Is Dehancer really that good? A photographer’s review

Hi, on this channel I usually talk about photography in video format, and I know a thing or two about Lightroom, and usually that's the knowledge I try to apply when editing my videos.
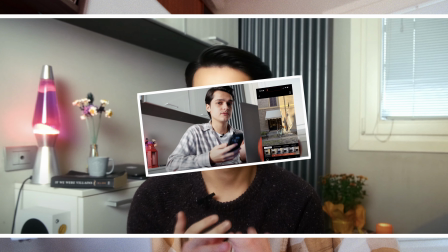(0:12)
But as you can see, sometimes it gets a bit tricky. I try to get better at it and sometimes it pays off, but in general color grading videos is still a bit difficult for me. So when Dehancer reached out to me and offered to give their app a test, I was a bit skeptical. If DaVinci in general is already a bit complicated for me, Pro Tools like this would probably be even more complex, right? Spoiler, no, it turned out to be better than I expected and actually really useful. Also, for the sake of transparency, I was not paid to say anything in this video, but I was provided with a license for Dehancer for review purposes. Now that I've used it for a couple of videos, I can show you my editing process and go through some of its features. I actually filmed some B-roll, especially for this video, to show you how to use Dehancer and how the video turns out. So we'll go through this together.
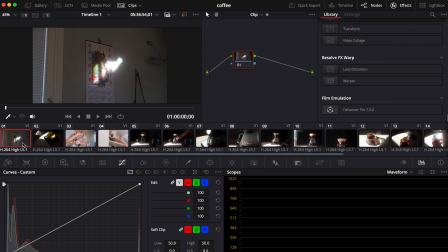(1:17)
So what I have here is a couple of videos of me doing coffee that I cut into a nice B-roll sequence.
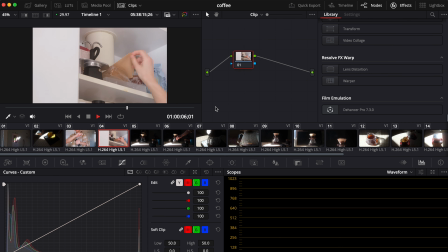(1:24)
We'll try to edit it with Dehancer Pro and see how it goes.
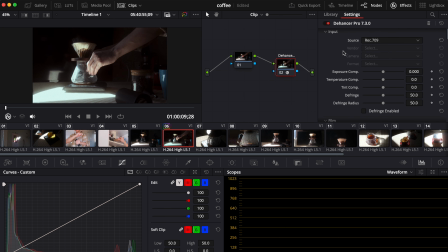(1:30)
What I usually do is I start with one clip, and from that I develop some kind of preset that I apply to the others in the same video.
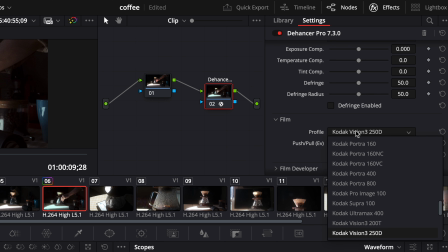(1:39)
Right after turning on the Dehancer, you can already see that there are a lot of film presets. Actually, for some of the people it will probably be enough. Just find the one you love and always use it.
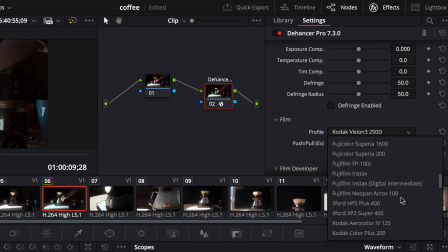(1:53)
But today we will go a bit deeper and try to adjust it to my preferences.
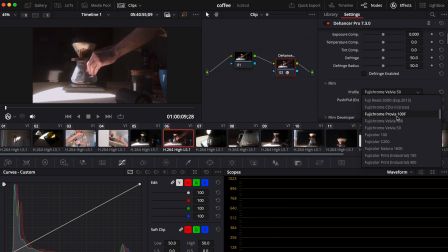(2:01)
I actually like quite a few of those. For example, I really like the look of Fujichrome Velvet 50, but today we'll go from Kodak Gold 200.
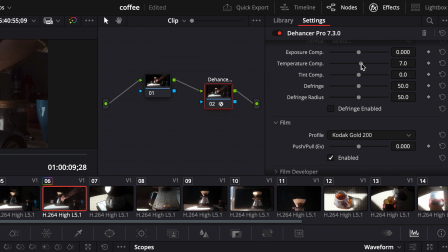(2:10)
For starters, I want to make it a little bit more warm and a little bit more pink.
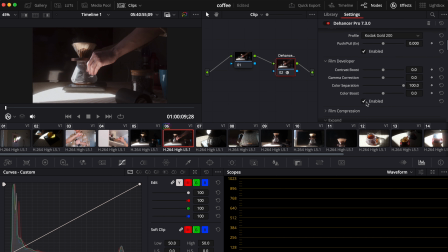(2:18)
For the next part, I go to Film Developer setting, I enable it, and here I can play with contrast and color. A little bit of saturation never hurt nobody, right? If you really want to dive deeper into the 90s look with VHS-like quality,
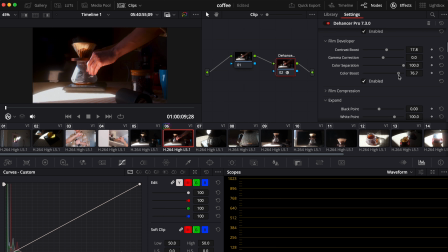(2:38)
you can add some more saturation, but for today's purposes I will leave it at 50. In film compression, you can adjust white point and tonal range to cut out the highlights and make it look like this, but today I want to achieve a softer, more blown out look for the highlights,
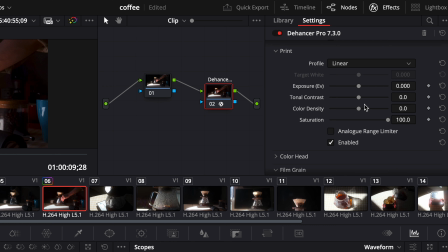(2:56)
so I don't turn it on. I like to play with tonal contrast and color density because it helps to achieve this abrupt change between the light and the dark and give it overall less digital look.
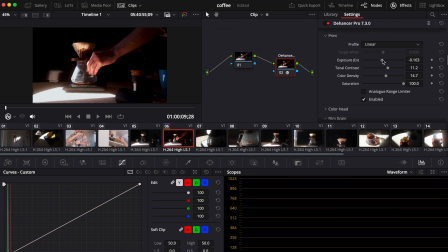(3:10)
For this clip I will also adjust the exposure so the background looks totally dark. If you want to play with colors, here in color head you can adjust the shadows and the highlights the way you like. I want to give it some yellow and red color so it looks very warm.
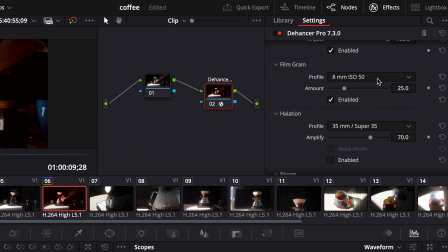(3:27)
What I like about Dehancer is that it has a lot of grain profiles, and if you are not satisfied with one of those, you can always make your custom one.
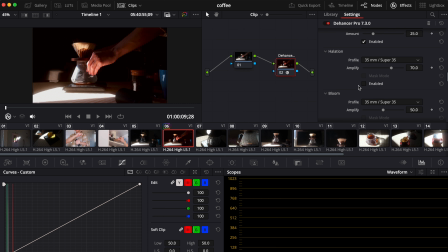(3:37)
As I have already said, here I want the full power of sunlight, so of course I enable halation and bloom.
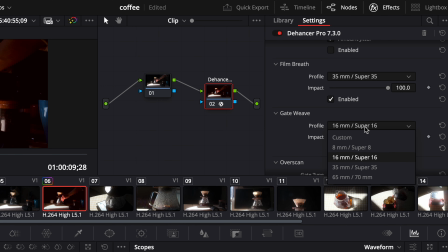(3:45)
If you want your footage to realistically shake a little bit in a fun retro way, you can always put gate width and film breadth.
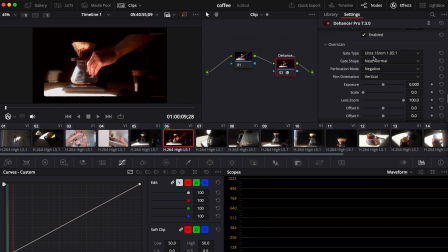(3:53)
Now I don't use overscan that often, but it's nice to have. Here you can choose different settings and types of film that will look like you scanned your video from film and didn't actually shoot it digital.
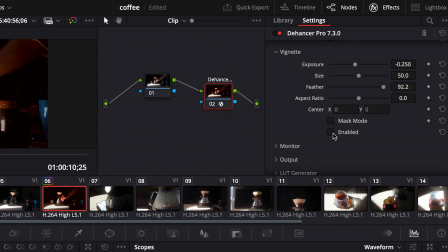(4:06)
I will also probably put vignette here.
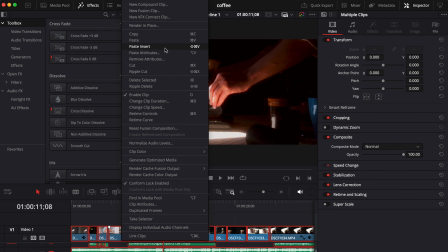(4:09)
And I think I'm done for this clip. What I want to do now is copy the settings and try to apply it to the rest of the video to see how it turns out.
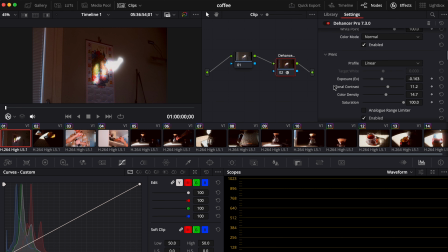(4:18)
So now we can actually correct the mistakes or some things that didn't fit very well.
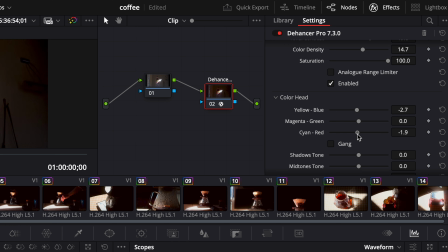(4:22)
For example, here I want the footage to be a little bit colder and probably a bit more contrasty.
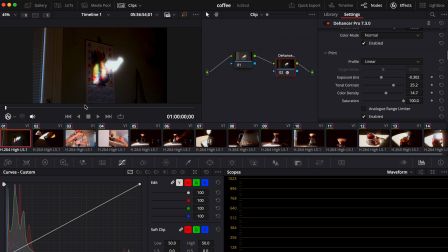(4:31)
Now the focus really goes to the light leaks on the wall and not the surroundings.
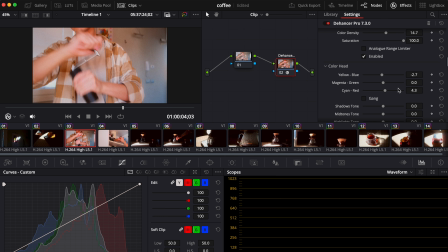(4:37)
The same goes here, it's a little bit too red.
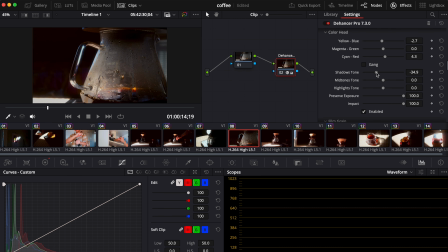(4:40)
This shot is pretty fun already, but I think colder shadows would really bring up the color contrast on this one.
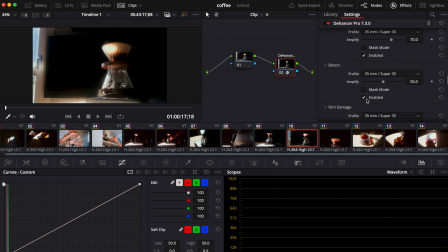(4:46)
I can't believe I'm actually saying that, but here I will turn off the bloom because I have been filming this video with 20% Cine Bloom filter and it is already too soft.
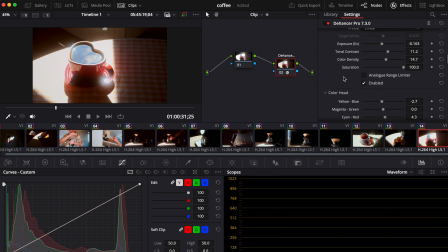(4:57)
This shot needs some contrast, so I will once again add some blue to the shadows and also lower the exposure.
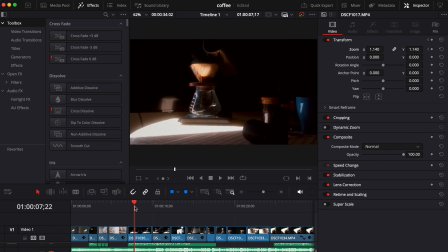(5:07)
So now we can see how it turned out, and I want to see your honest opinion in the comments.
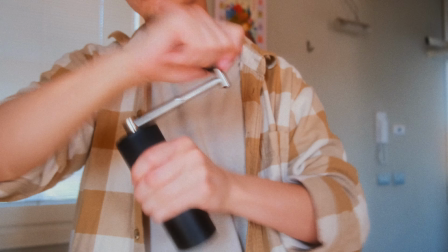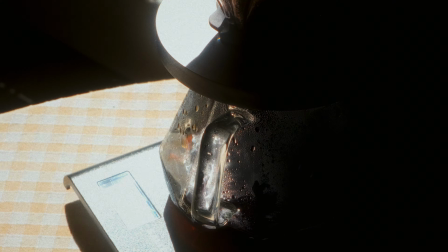To sum up everything that I've said, I really like the Dehancer plugin for DaVinci Resolve. It gives you a choice between so many film simulations,
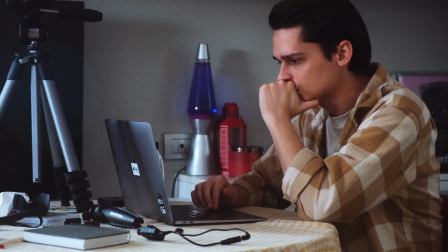(5:56)
all of which look authentic and give you a really nice color grading, and all of that with just a couple of clicks in DaVinci Resolve. A really simple but extremely powerful tool. In this case, Dehancer kind of reminds me of Fujifilm film simulations. You can either shoot in RAW and edit everything by yourself in Lightroom, and that's okay, because actually I do this quite a lot, nobody stops you, but you can try to cut some corners and use film simulations that simplify your workflow and help you to achieve the result you like, if you like it, in less time. Having said that, I will probably continue to edit my videos in Dehancer because I like the look, I like how simple it is, and overall it gives me a pleasure to work with. If you too want to try Dehancer, you can have 10% off using my promo code 2727. I will put it in the description with all the necessary links too, and have a nice day.